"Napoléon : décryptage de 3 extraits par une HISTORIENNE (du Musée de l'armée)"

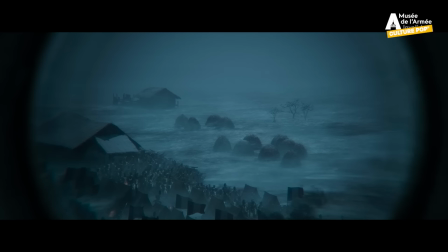(4:10)
Ah oui, ça j'adore en fait. Au début de la bataille d'Osterlitz, il y a un effet à la caméra qui donne l'impression qu'on voit à travers la lunette d'approche. C'est nous dans la tête de Napoléon. C'est ce coup d'œil du stratège qui est mis en place au moment où, qu'il un an après son sacre, il va montrer à l'Europe que si le sacre n'a pas vraiment réussi, sa véritable légitimité, il la gagne sur les champs de bataille.
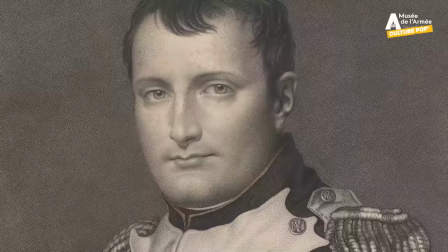(4:33)
On est en 1805. La situation est assez difficile en France pour Napoléon. Sur le plan politique, les royalistes s'agitent au point d'inquiéter la police.
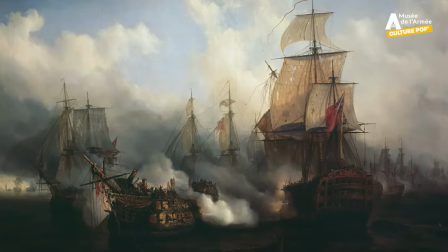(4:41)
Les caisses de l'État sont au plus bas. Et au mois d'octobre, les Britanniques ont infligé une terrible défaite navale, la bataille de Trafalgar.
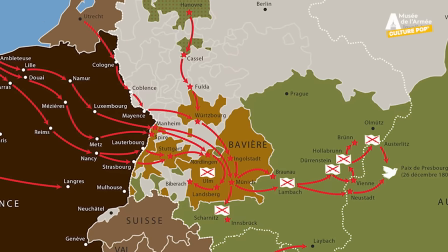(4:48)
Les graves tensions internationales obligent Napoléon à abandonner son plan de débarquement en Angleterre pour se tourner vers Vienne.
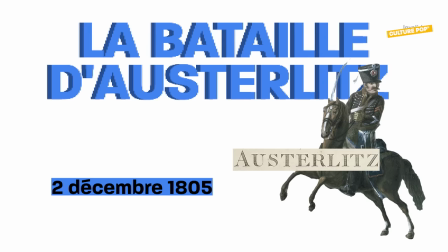(4:54)
Lundi 2 décembre 1805, la bataille d'Osterlitz, c'est trois empereurs.
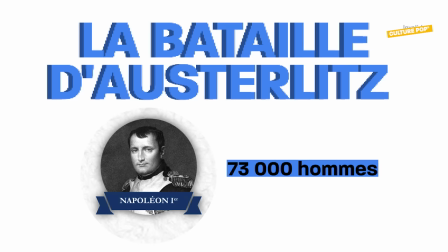(4:59)
Napoléon avec ses 73 000 hommes environ. et de l'autre côté,
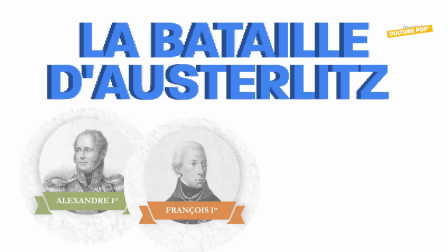(5:03)
Alexandre Ier de Russie et François d'Autriche, qui ont à eux deux environ 85 000 hommes. Il fait environ entre 2 et 5 degrés, le champ de bataille couvre plus de 100 km², et on est parti pour environ 9 heures de combat.
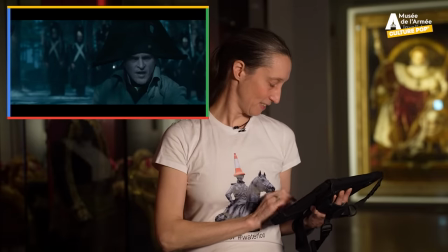(5:17) Attendez ! Il faut qu'ils pensent qu'ils ont l'avantage !
Et alors là, quand il dit « il faut qu'ils pensent qu'ils ont l'avantage », effectivement, ça fait partie de la façon dont la bataille d'Austerlitz a été racontée.
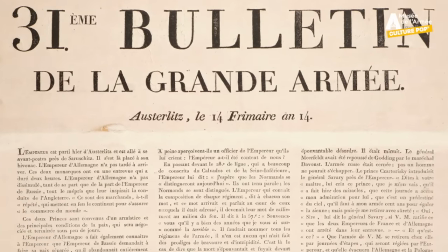(5:28)
Toute l'histoire est construite sur cette idée, peut-être un peu forcée quand même, que Napoléon a fait exprès de se retirer. Tout n'est pas aussi carré dans son plan que ce qu'on en a retenu. Il y a une grande partie d'adaptation, on ne va pas dire d'improvisation, mais d'adaptation aux circonstances et au terrain. Et simplement, Napoléon lui-même, après la bataille, l'a réécrit de manière parfaitement scolaire, comme si tout était timé, tout était pensé à l'avance. Là, il y a un petit effet de communication quand même.
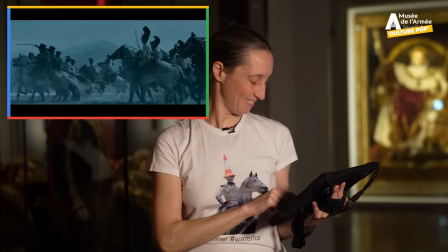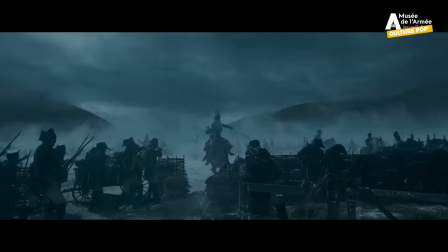Ce qui est vraiment intéressant avec la bataille telle que Ridley Scott la montre,
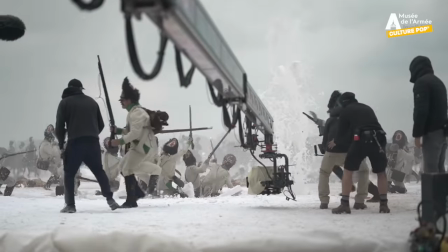(6:10)
c'est qu'au-delà des figurants, c'est tourné avec des véritables êtres humains, pas avec des pixels, c'est vraiment très soigné avec des vrais chevaux et tout.
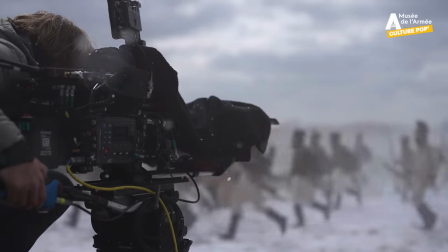(6:18)
C'est quand même un superbe hommage au cinéma, et rien que pour ça, on peut admirer le travail de Ridley Scott. Ce qui est intéressant, c'est qu'il propose tout au long du film des séquences différentes de bataille,
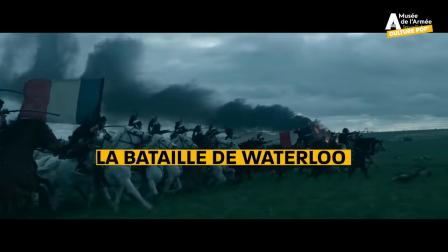(6:28)
filmées avec des techniques et des angles qui vont être à chaque fois complètement différentes. Et dans la photographie, ça se sent aussi dans les lumières, dans les emplois des couleurs, etc.
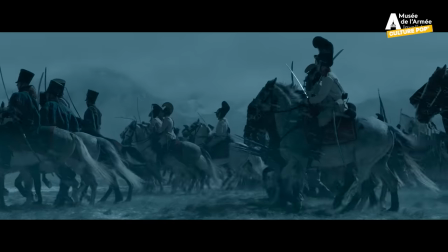(6:38)
À Austerlitz, on est tout dans des tondes, quasiment un camaillot bleu, qui évoque la glace, qui évoque le froid et la nuit, qui évoque la brume aussi.
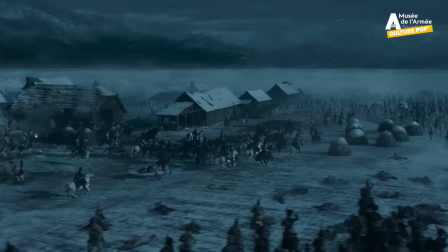(6:45)
Rilles Scott élimine dans sa narration de la bataille un élément pourtant légendaire,
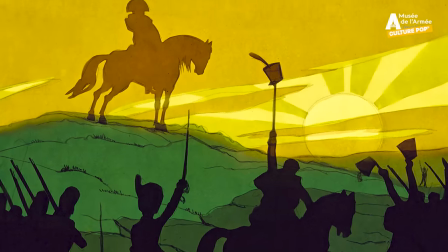(6:49)
c'est le fameux soleil d'Austerlitz qui perce à travers la brume et qui est quasiment identifié avec la gloire de Napoléon. Le champ de bataille d'Austerlitz, qui fait presque 120 km², est vraiment très très raccourci, très condensé.
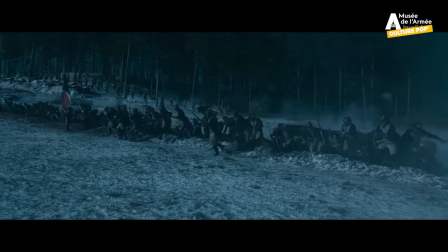(7:06) Envoyez l'infanterie sur l'ennemi, qu'elle se déploie !
Alors par exemple, là si on régie, on pouvait m'envoyer plutôt un extrait du film de Napoléon de Ridley Scott,
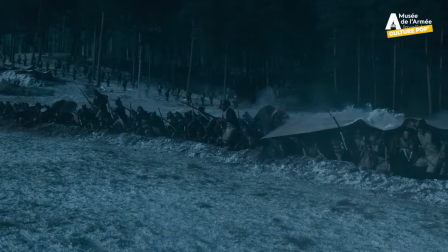(7:13)
plutôt que la bataille de Verdun, avec les soldats qui sortent des tranchées en courant,
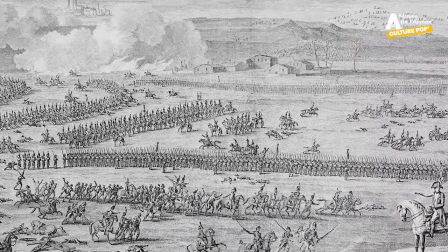(7:18)
ça ne ressemble pas. Les soldats de Napoléon vont charger en ligne, au coude à coude, en marchant.
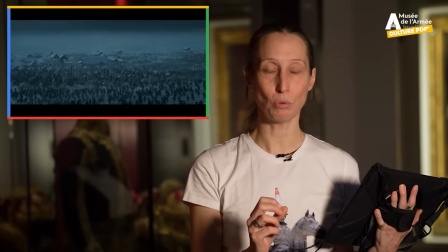(7:23)
Mais ce qui est intéressant, c'est que la bataille, selon Ridley Scott, elle ne se concentre pas sur certains des éléments essentiels, selon les théoriciens militaires.
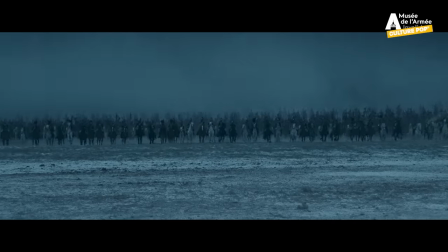(7:32)
Il va mettre l'accent sur quelque chose qui, dans le temps de la bataille, est très réduit. On arrive après une bataille de plusieurs heures qui a commencé très tôt le matin. Quand on se retrouve en fin de journée, c'est la séquence des étangs, on a l'impression qu'elle dure des heures et en réalité, c'est très raccourci.
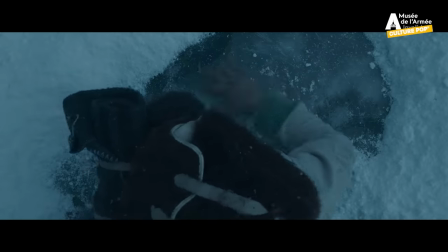La façon d'Henri de Lescott présente la bataille est très intéressante parce qu'il y a bien des différenciations des rôles tactiques. On lit très bien, en fait, séquence par séquence, les différents épisodes de la bataille.
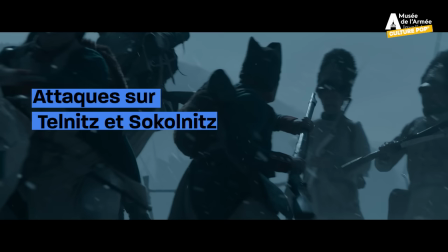(8:11)
On voit les charges de cavalerie, l'infanterie d'un côté, l'assaut quasiment du combat de rue dans les villages.